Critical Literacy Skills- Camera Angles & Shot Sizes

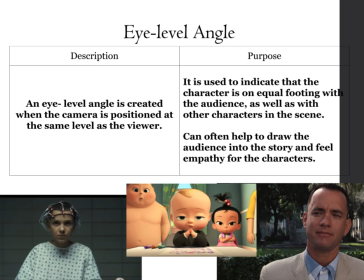1240s
This technique is often used to build empathy and connection, drawing viewers into the story. It allows you to see the world through the characters' eyes, making their experiences feel more personable and relatable. It also feels as if you are just in front of them.
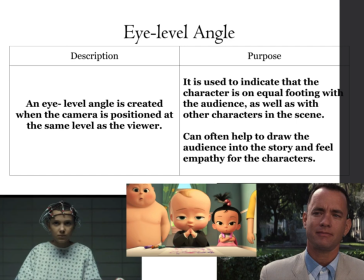1257s
If you're looking particularly at the image in the middle from Boss Baby, it feels as if you are at the table with him. The image on the left, where you are seeing Eleven from Stranger Things, you're sitting across from her. So think about how these might affect your perception when watching a movie or a show.
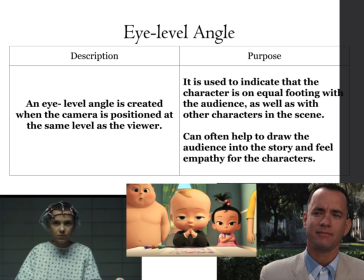1277s
It's no longer just about observing their action, it's about feeling like you're part of it.
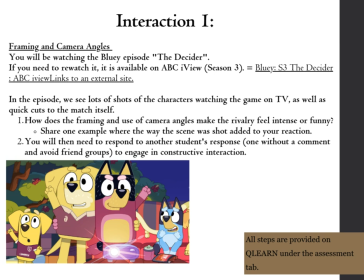1284s
So let's dive into our first interaction. All the steps for this activity are conveniently provided on QLearn under the Assessment tab. We'll be focusing on framing and camera angles for your first interaction.
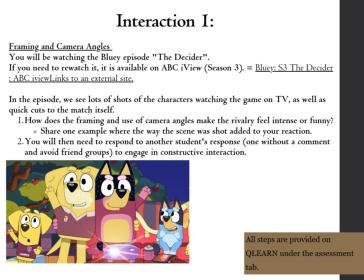1301s
So the requirement, you'll be watching a Bluey episode titled The Decider. If you need to watch it more than once, you can find it on ABC iView under Season 3 of Bluey.
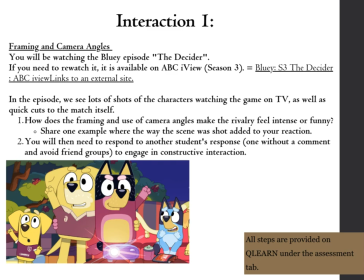1313s
Now, as you watch, pay attention to the shots of characters watching the game on the TV and the quick cuts to the match itself. Think about how these elements, the framing and camera angles, contribute to the scene's intensity or maybe its humor.
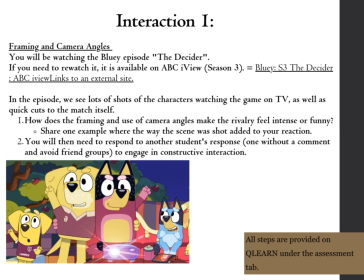1329s
Can you pinpoint a moment where the scene was enhanced through its shot that gave your reaction? So what you need to do is in the assessment section of your QLearn is share your example.
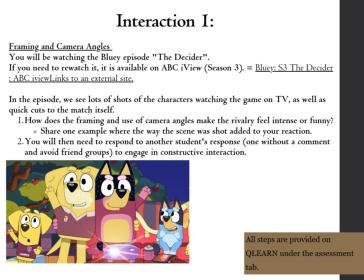1345s
You are writing just a simple teal paragraph that focuses on a camera angle or a shot size. After sharing your example, you will need to engage with another student's response.
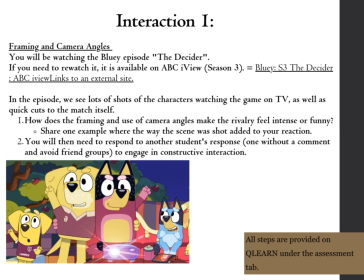1360s
When all responses are provided, however, I'm able to then activate this and send it out. So it's important you get onto this as soon as possible. When I've activated the responses, you will then need to engage in constructive and thoughtful interaction.
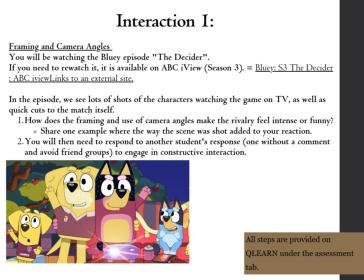1377s
Please do keep in mind you are marked on your interaction. Our goal is to explore how visual storytelling can influence our emotions and understanding of a scene. Make sure you address these with all of those step by steps that are put in your QLearn. Best of luck.